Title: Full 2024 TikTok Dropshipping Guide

The voiceover has to start instantly. at the same time you have to have something extra added in as in the previous ones you
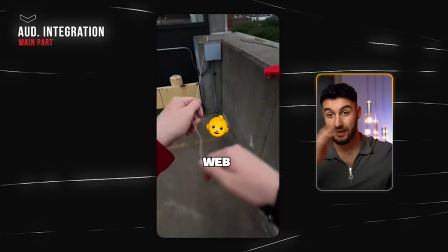[16:47]
have to have a reason why people keep watching and here in this case the visual hook was just throwing the thing and wrapping it around the pole also look at
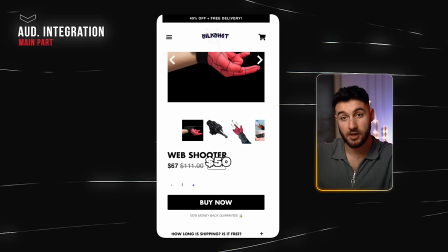[16:55]
how many different locations this guy was at and how many different types of clips how many visuals there were this was a very long video but still it was entertaining because every few seconds there was a new engaging clip and almost every clip here was a mini hook because all of them were
relevant and interesting to the store now let
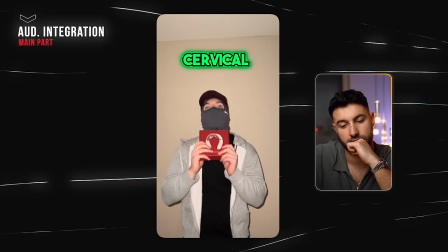[17:13] example of this hey don't tell me you woke up with neck pain again don't worry we can solve that issue little munchkins check
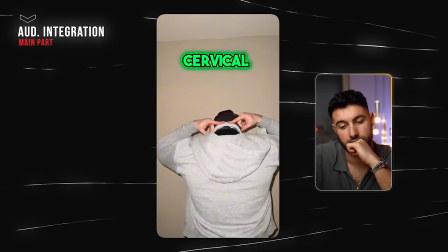[17:20] out the cervical massager this bad boy wait we don't need this anyways this bad boy's the cervical massager it can be applied
whenever wherever get yours now nothing is really happening here he's just doing weird motions because he wants to add some sort of like engagement but
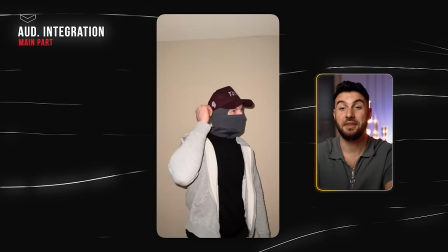[17:36]
it doesn't work because it doesn't make sense whatsoever the text itself doesn't look native it just looks off and weird and nothing is happening just keep scrolling because
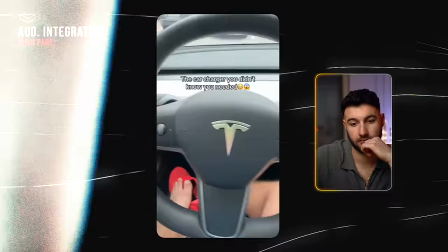[17:46] there's no change in scenery there's no change in nothing everything here on this video is just disappointing so
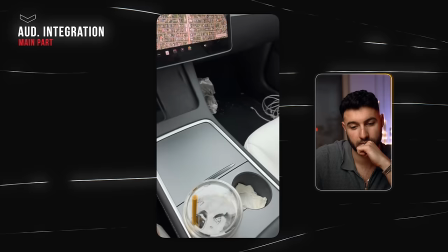[17:52] if one of your girls gets in the car and they ask for a charger you pull out one of these messy looking cables you're just asking to not get laid tonight here's what you should
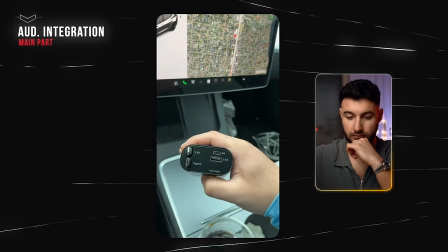[17:58] do with these cables get rid of them instead get yourself one of these it's a four in one super fast car it's got a cable for your
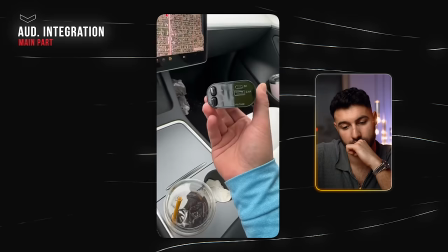[18:03] iphone one for your macbook and have a usbc port cool about is once you plug it in you're done using the charger you just pull it
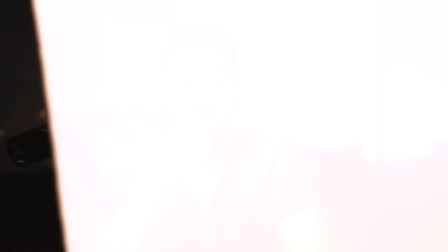[18:09] out and boom no messy cables i'm not the only one who loves these they've been constantly signing out on tiktok shop but they just restocked and they're running a crazy sale so i'll leave a link down below if you want to grab one he directly talks to you with the audience but he's
saying this little weird joke without insulting anybody basically by saying if one of your girls gets into the car and everybody's like wait you have multiple i only have one and stuff like that where no harm is done but you still have something to comment about keep in mind to not overdo this you're just gonna start appealing to the wrong audience and all the comment section is gonna be not in your audience whatsoever just because they thought your joke was fun.
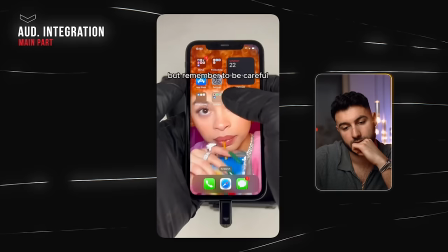[18:42] Can I use it in school? Of course you can, my little dumpling. If your school has a projector or TV, there shouldn't be a problem using it, but remember to be careful.
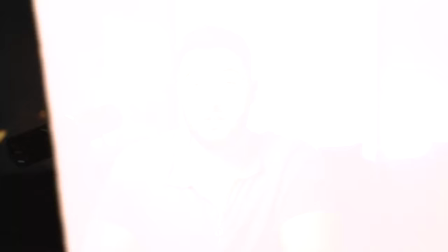[18:50] If your teacher Karen finds out you're the one turning off the projectors during class, she might not be too happy about it.
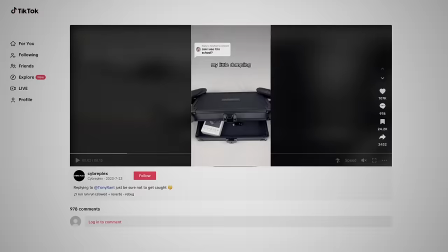[18:56]
Here on this one, just calling you my little dumpling, obviously this is gonna spark people in the comments and comments like this here,
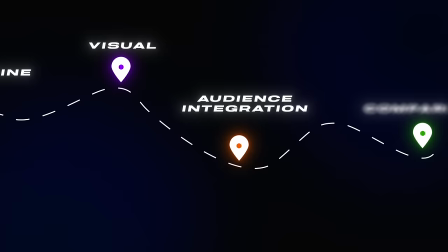[19:02]
for example, I'm not your little dumpling. it's very obvious that something like this is going to come up. Let's go to the last video type, which is comparison videos. There are different types of comparison videos. In a lot of the cases, you're going to have a shitty version of your product compared to your product.
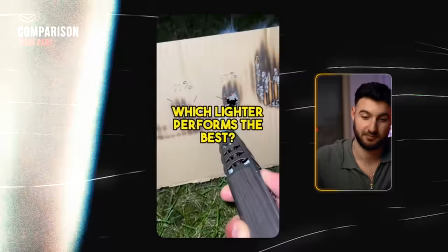[19:15]
But then you can also have like a collection of your products and showcase all of them in a row.
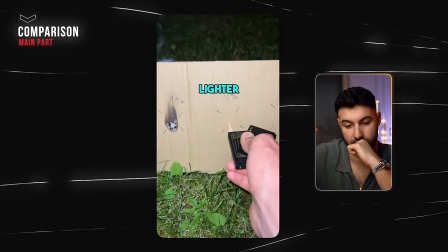[19:20]
Here's a really good example of that.
Which lighter performs the best? The vintage tank. The poker lighter.
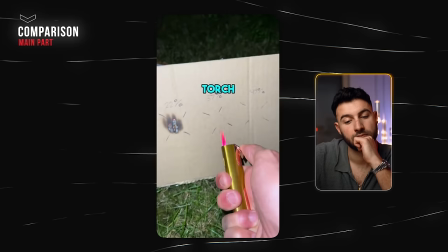[19:32] The bazooka. The mini pink torch.
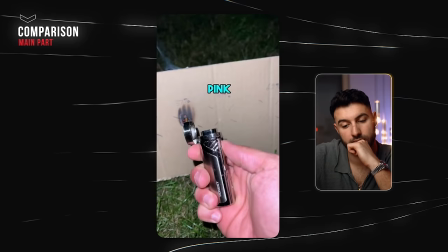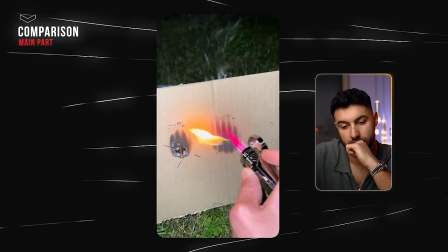[19:43] the pink delight, the
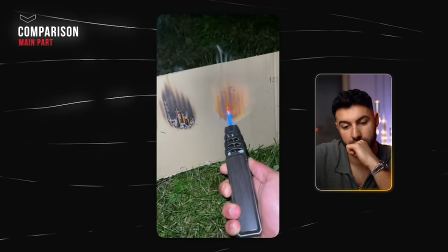[19:51] saber torch, the strongest torch ever.
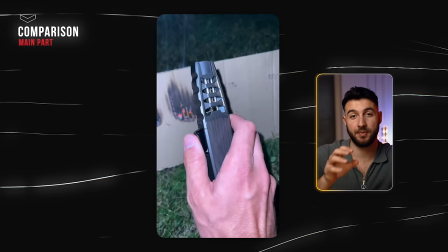[20:01]
What makes this really good is that you just want to keep watching because in the cardboard, there are these different percentages.
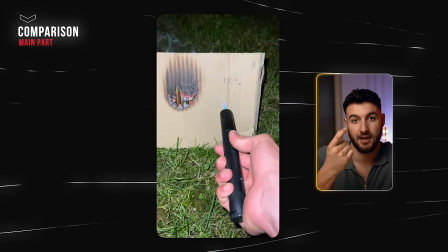[20:07]
You kind of wait for the thing to become crazier and crazier and crazier until in the end, there's a little controversy. This huge lighter just gives like a tiny flame. However, in most cases, you're going to have comparison videos comparing comparing bad versions of your product to good versions.
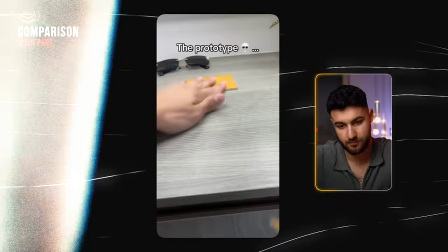[20:21]
Let's take a look.